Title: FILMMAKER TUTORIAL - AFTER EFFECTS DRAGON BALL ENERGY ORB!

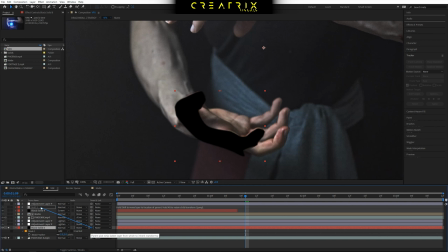411s
and you link it to your null object that we created before as you guys can see no two for example and that way the mask is going to follow
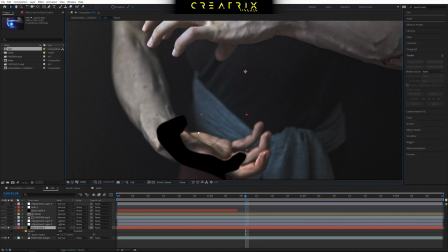419s
the track points of your hand and it's going to follow the hand basically as it moves through space and that way the solid follows the hand and once the object is linked to not show within this black object then it's got the vfx set is
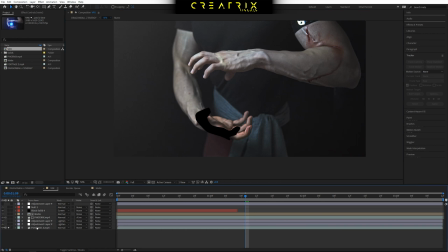437s
going to look as if it stands behind your hands which is pretty cool so let me turn this off for now so if i open up my own my orb i use the phoenix orb cinema orb from the
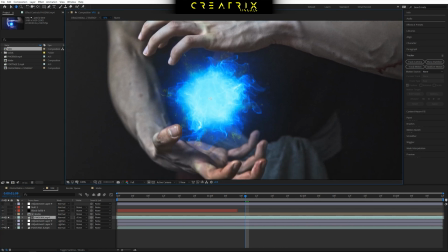450s
cinema orbs pack and it's a really cool high quality 5k orb so
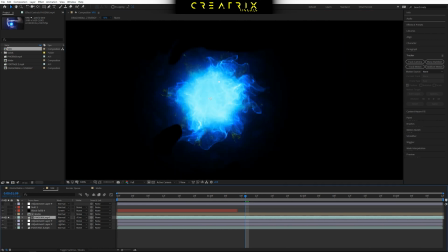455s
this is what's happening now yeah if i isolate my orb for a moment you can tell how it looks but you can see that it's obscured over here and that is because it's following
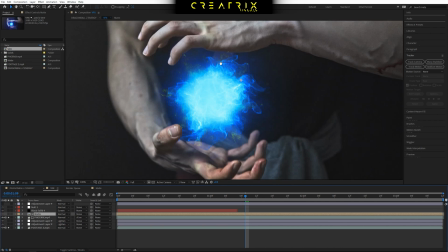464s
the math that we created before and now if i zoom in here you can see that
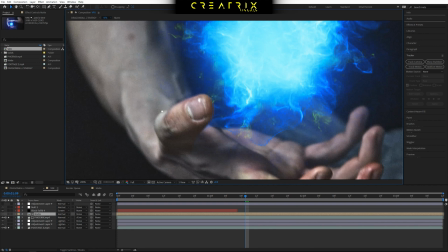469s
the asset stops showing where it shouldn't for example
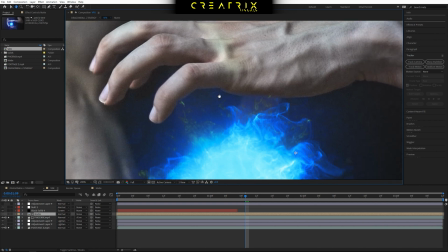473s
this finger and this way as the hands sets it stops and
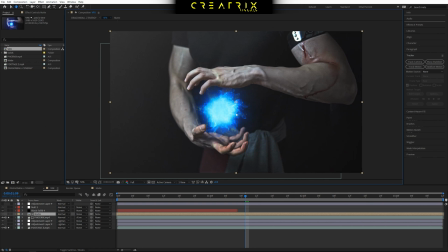478s
it's obscured and that way it really sells the effect that the orb stands with between the two hands so basically all you have to do is select your asset in this case the phoenix orb drag it in the composition and you're good to start then i played with the scaling values for example because this is a
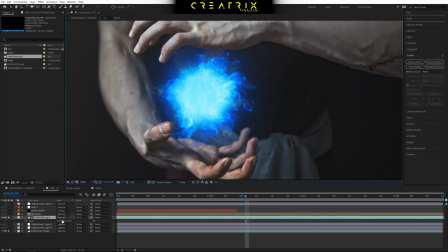497s
5k um asset i toned it down to 55 scale and it's all
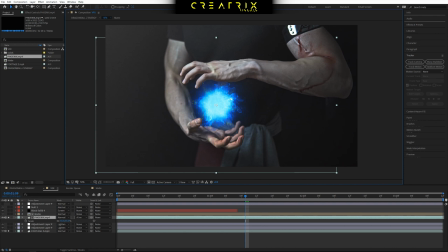502s
about kind of playing around positioning the asset between the space of your clip and see where its position makes sense now i do want to show you guys a bit i'm gonna take my cinema orb and drop it into a new composition
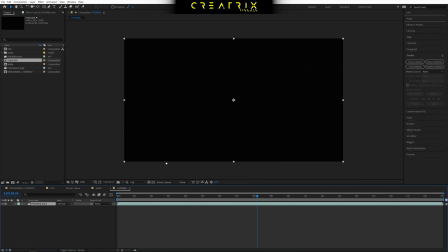517s
and i'm gonna go in here and kind of play through its time so if we take a look at the orb this is how the original orc looks like so it's
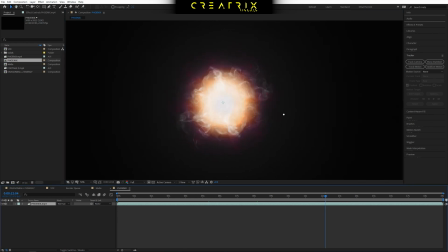527s
basically a combination of white particles as well as
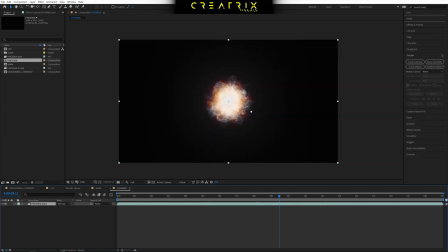532s
color particles and this way is really great because you can use it instantly
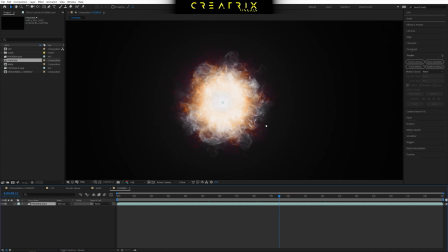537s
by drag and dropping it into your clip and it's already ready to go and it looks amazing but in if you want to color it for example let's say make it blue then you have that option as well and i'm going to show you how you can color those assets so i'm gonna
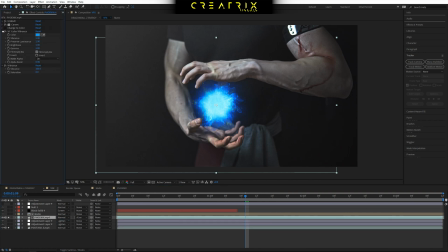552s
go to the effects control over here and we can see we have a curves adjustment to kind of make it a bit darker and then we have vc color vibrance now this is a free plugin from video copilot it's a great way to colorize assets that basically are light based let's say a
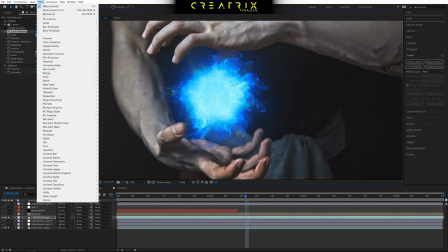570s
lightsaber or in this case some awesome energy orbs so i'll go to effects Video Copilot and select color vibrance and I select a
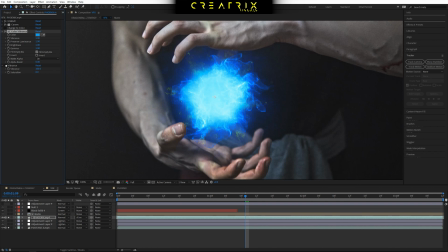579s
cool blue over here And that is basically it and if you want to kind of like increase its vibrancy when it comes to color You can select go to effects call correction and select vibrance again That is the building after effects tool and kind of pump up the vibrance to make it look a bit cooler Now
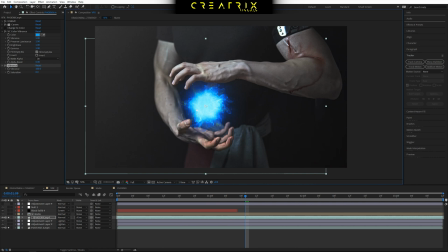596s
with that out of the way guys there is a trick that I want to talk to you guys Which is basically giving an energy object the expression tools to kind of make it vibrate through space because since it's an energy kind of emitting element within the space it shouldn't be static
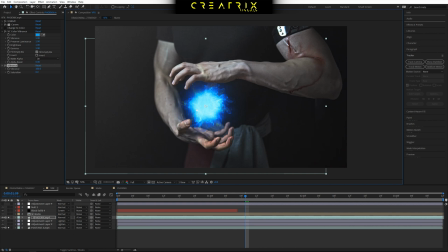614s
and it wouldn't really work if you kind of like used the
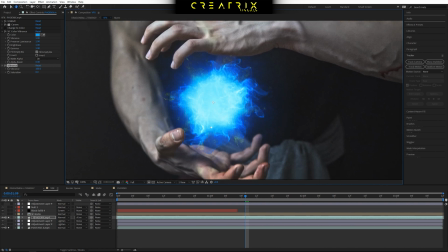619s
hand null object that you tracked and parent it to this asset because it's going to look
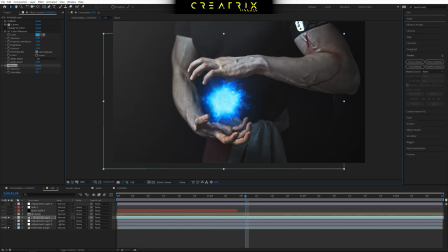624s
very weird if an energy orb starts following your hands and the movement is not going to be realistic at all so the way to kind of make it look great is you can use a wiggle expression to make the element vibrate in space so if you press p on your keyboard you can
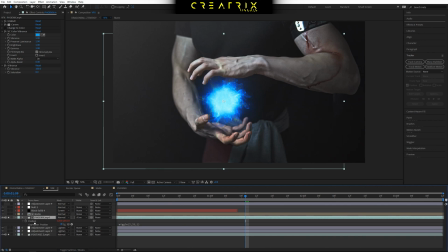644s
select and i open this one you can select press alt on the keyboard and then hit the position keyframe and this is going to open the expressions tab and this is for this specific scene this is what i wrote wiggle parenthesis two
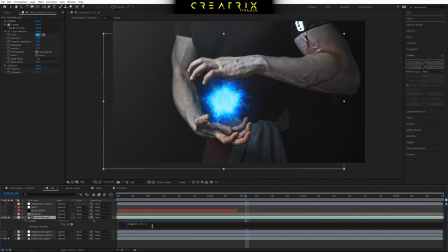660s
comma 25 comma one close parenthesis and by playing with these values you can accentuate how much the orb is going to vibrate and how violently it's going to move and by playing around and really refining the values
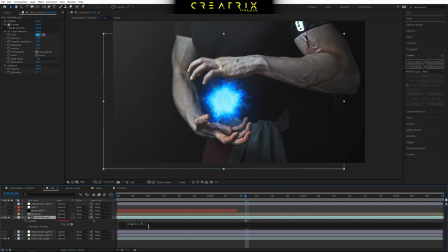675s
you can make any scene basically fit the asset because you can fine-tune these values and with that if i isolate this and i kind of turn everything to kind of down uh raise wise and i play through you will see that the orb is kind of like moving through
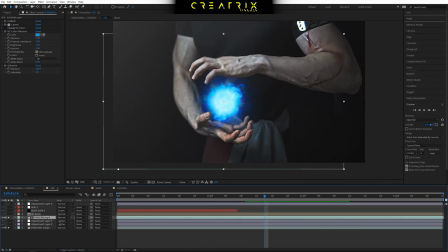694s
space quite violently so if i scroll through here and we take a look at our layers kind of outer line and i move through space you can see how it moves and that is how we pull off this kind of vibrating effect now with that done as you guys can see it looks quite good but is not
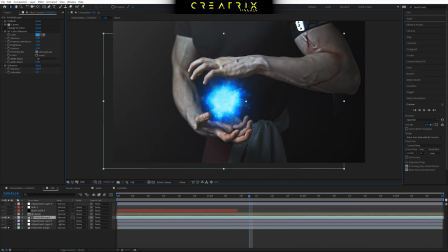712s
yet there yet and that is because basically we have a very high energy element but it doesn't affect the actual clip itself so if that orb was actually there it should affect the light of the scene and emit very high kind of bluish
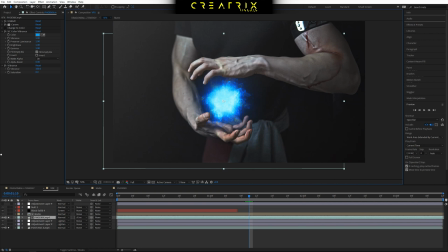727s
tones now if i open everything up we can see how the final thing looks oh not the mat actually there we go this is the final effect now technically this is not correct because
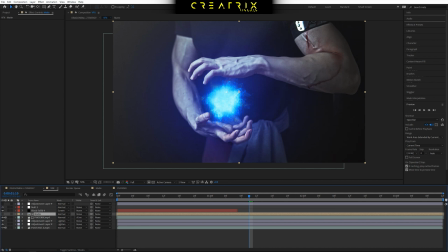745s
the light is not realistic here if there was an orb between my hands it would light up the hands themselves like there would be a huge light leaking here and here and on the shirt and everything and you can do this if you have some led panels and you can really fine-tune
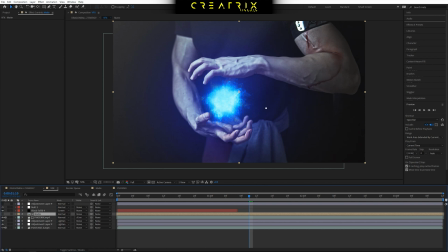762s
them Where they shoot at but I didn't have that choice But I think the way that I'm going to show you it's it still end up looking really awesome and the viewer doesn't really Snap out of it because we're not having
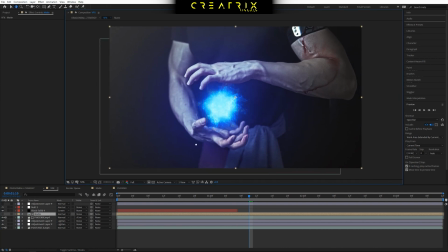778s
Photorealistic light emission basically so the way that you do this is you create new adjustment layers If you hit ctrl alt and y after effects will create a new adjustment layer then what you do is you go to your ellipse tool which is basically here and you click down to open the properties
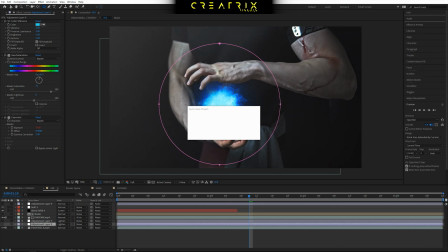796s
and you select the ellipse tool and then you create a mask now the reason why we create a mask is because we don't want the effect that we're going to put on
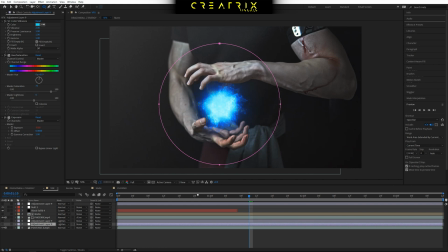805s
the layer to affect our entire composition but we want to center it around the orb so you create a mask and then you hit F again on the keyboard and as you can see now we have a very huge feather value if I open up the effect so we can see what's
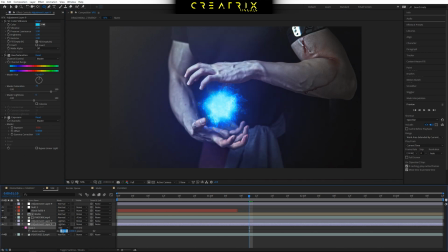821s
happening if i press on the feather value and put it back to zero you can see what's going to happen now we have a very harsh effect but when you start playing with the feather value and that really depends on your resolution you start bleeding out the effect and
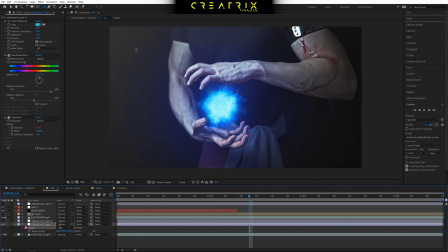837s
it's a very soft transition between where the effect takes place and how it edges out so that is how to compose it but let's take a look at what the actual effect is so once again i used color vibrance to colorize the effect and basically make it have a blue
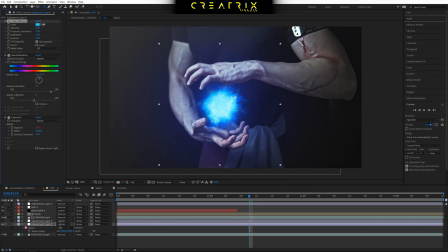855s
hue as it affects the layer below then i play with the saturation a bit kind of pump it up and then i put an exposure effect but then i use the same wiggle expression by hitting alt and the keyframe and if we go i open up here and we go to effects we
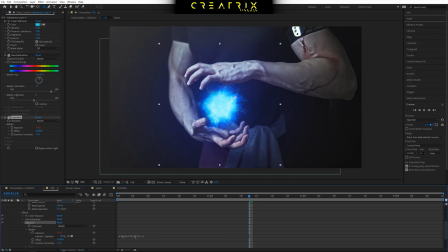873s
go to exposure and we go to the master value into the exposure itself you can see we have another wiggle expression and what that does is making the effect